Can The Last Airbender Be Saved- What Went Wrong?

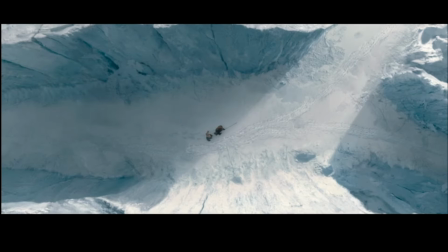But in this movie, it takes us all the way until 30 minutes before our main characters decide that,
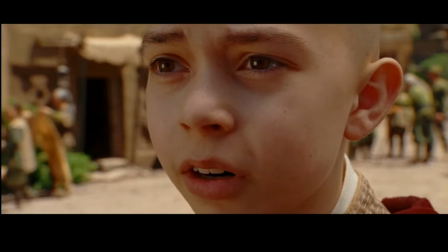hey, we should go to the North Pole. But they didn't just wait that long to reveal their destination,
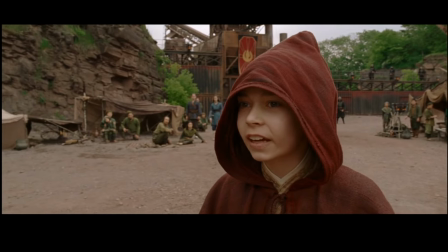because it also took them 30 minutes to realize that Aang is the Avatar.
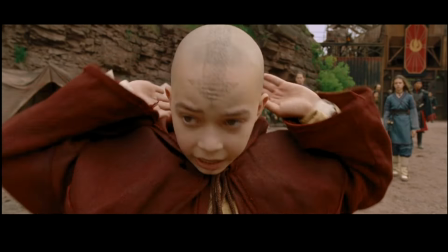But wait, because it gets even worse,
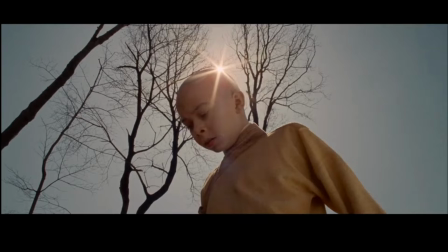because it wasn't until 22 minutes into the film that Aang realized he was the last airbender alive.
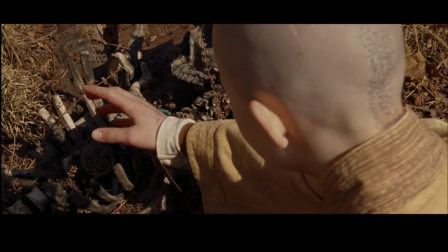And just for context, again, the film is only an hour and 35 minutes long,
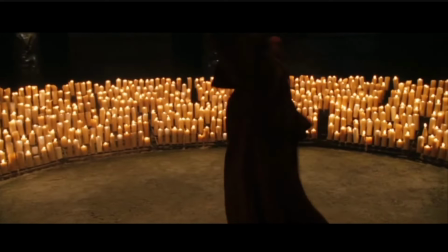so it takes them until the end of the first third of this film to give us the
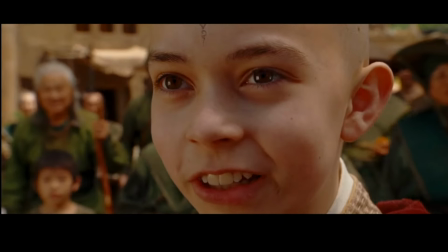information of where they are trying to go and what is the whole goal in this movie.
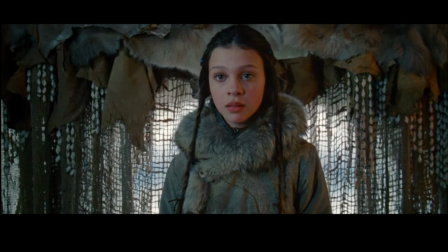Aside from the already aimless feeling that this created for the viewers within that first third of the film,
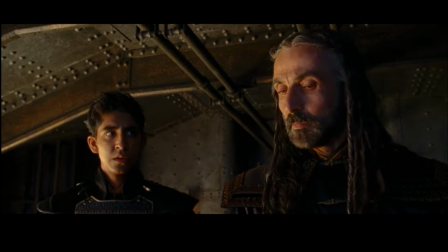it also just sets up a really bad precedence for the pacing because it takes time away from future developments for character relationships,
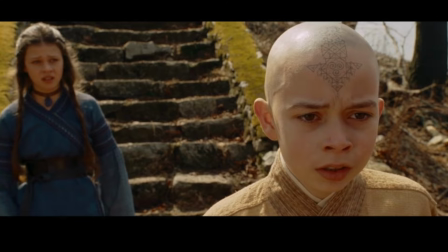character developments, and the real thick of the plotline. And this is why all of the writing structures that I've seen so far have the intro
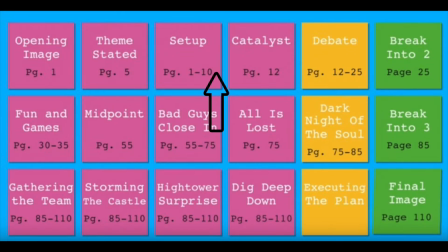section of a movie be contained to the first quarter of the film.
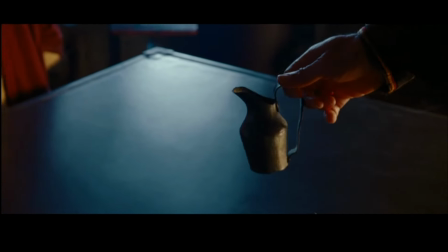Aside from the overall pacing issues that this late setup causes, it also doesn't give us a strong introduction to the personalities of our main trio.
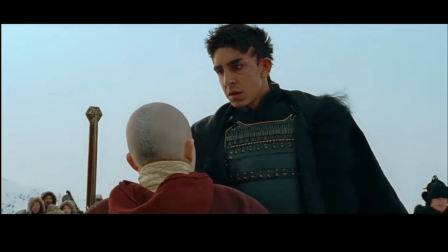Aang's sacrifice, for example, for the Water Tribe, is kind of pointless. He doesn't have any sort of connection or relationship to the village,
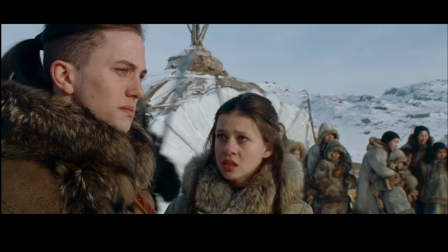so him turning himself in so swiftly, it isn't a testament to his personality as someone who,
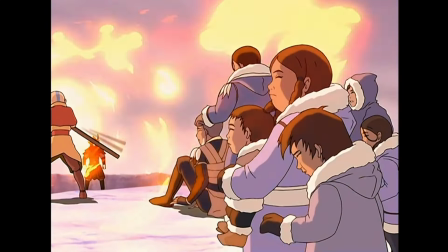for example in the show, is seen trying to protect this village full of people that he's grown to care about.
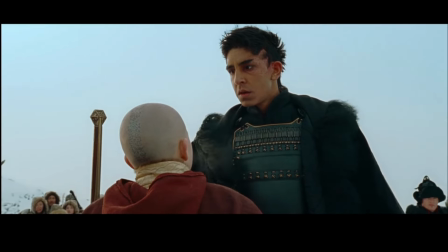This scene also doesn't grow anything in relation to Katara and Aang's relationship.
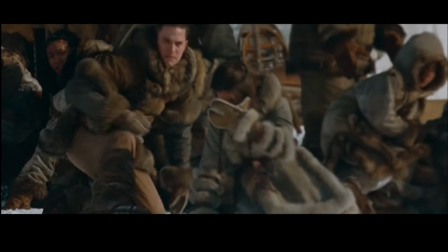They have zero bonding moments within this first section.
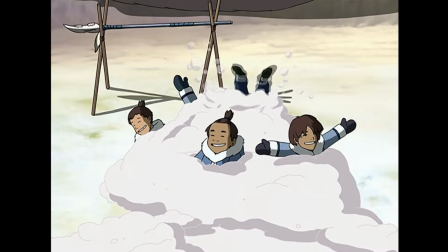And I know that they were trying to save screen time and cut out things and interactions with Aang and all the people in the village,
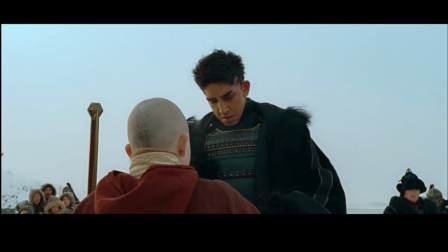but all we would have needed to get some amount of character relationship and
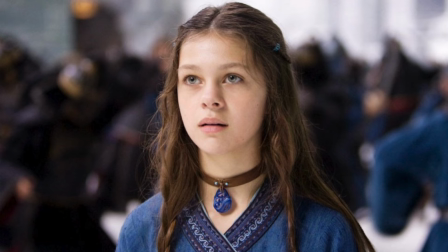development growing is just a quick conversation between Katara and Aang.
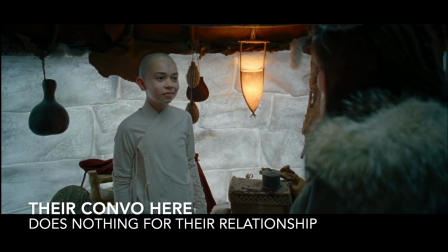One where, for example, she might be like, oh, I love my village so much,
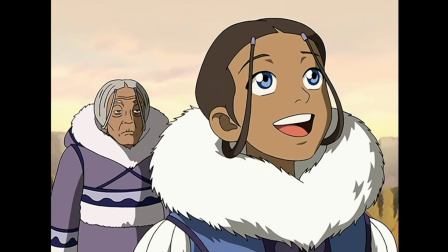while she then is seen playing with kids or handing a kid, I don't know, an arctic flower or something.
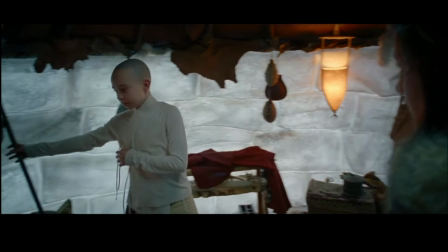If they were to have shown some sort of bond between Katara and the village in front of Aang,
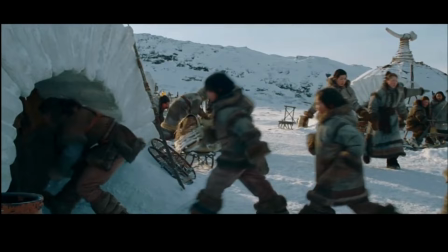and then perhaps have Aang say that he wants to stay and learn more about their village and their lifestyle,
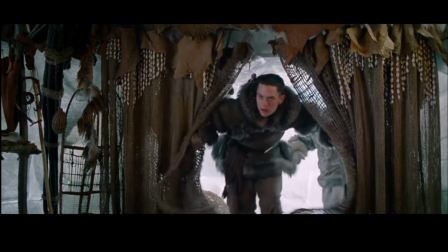just before Sokka enters the tent saying, like, the Fire Nation is here,
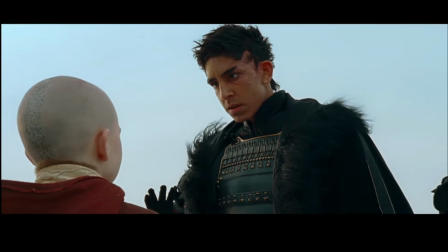then at least Aang's sacrifice could have been seen as him trying to care for Katara and protect the village,
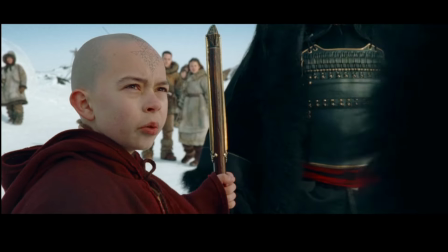since he knows that this village just means so much to her.
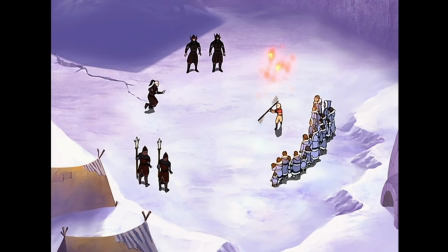That is just one example of what they could have done and changed to get some amount of character development going.
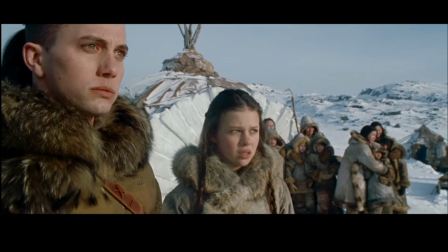So, just in general, the first 30 minutes of this movie were probably the worst,
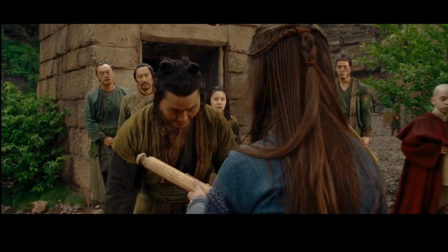since it just failed so badly at doing its job of introducing the character's personalities, as well as setting up the catalyst that sends our characters on the pathway for the rest of their film.
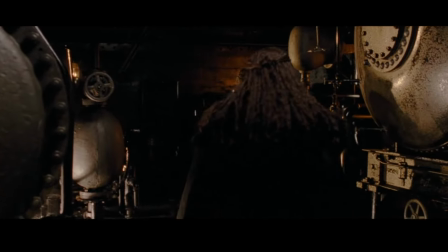The second issue that I have just comes down to how this movie was filmed and produced.
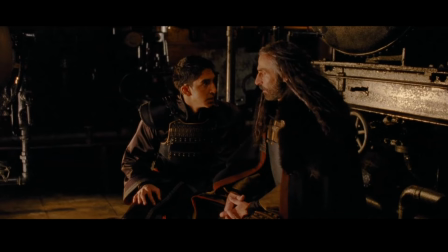The scenes are very long scenes with not too many short ones intertwined between them.
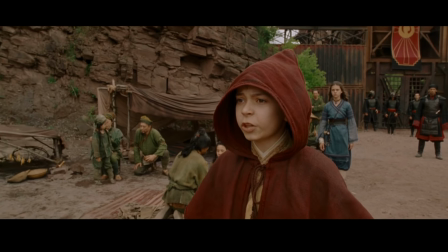For example, the scene at the Earth Kingdom prison,
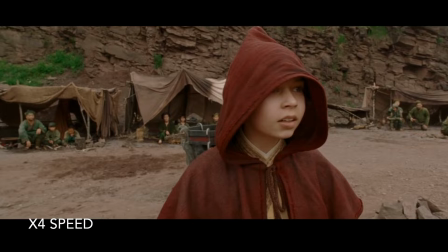it was very long and it's made to feel even longer than what it is because there's not that many cuts within these long scenes.
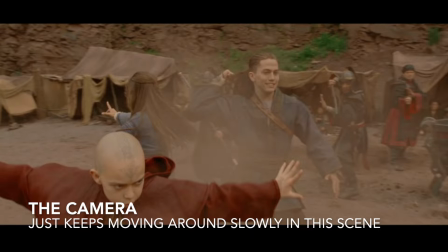There's not a lot of cuts, there's not a lot of different angles to keep us as viewers attentive and on our toes.
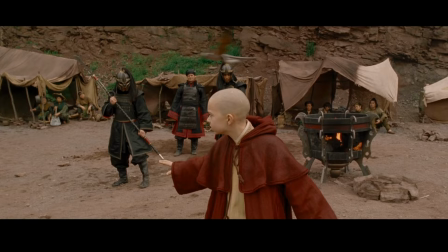There's so many little moments in this movie as a whole where a quick little edit or cut or change an angle would have really helped some of these scenes.
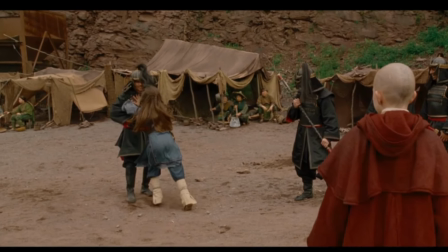For example, a quick cut to Katara as she is pushing this guard instead of us watching her slowly walk over and then shove the guy.
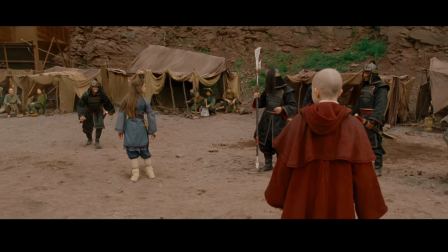It would have just been a bit higher intention, and I definitely think that these long scenes, the way they are now,
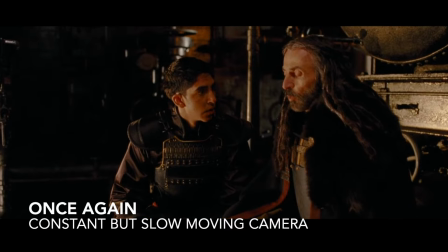is just dragging the energy down a lot, making this movie feel so much longer than what it actually is.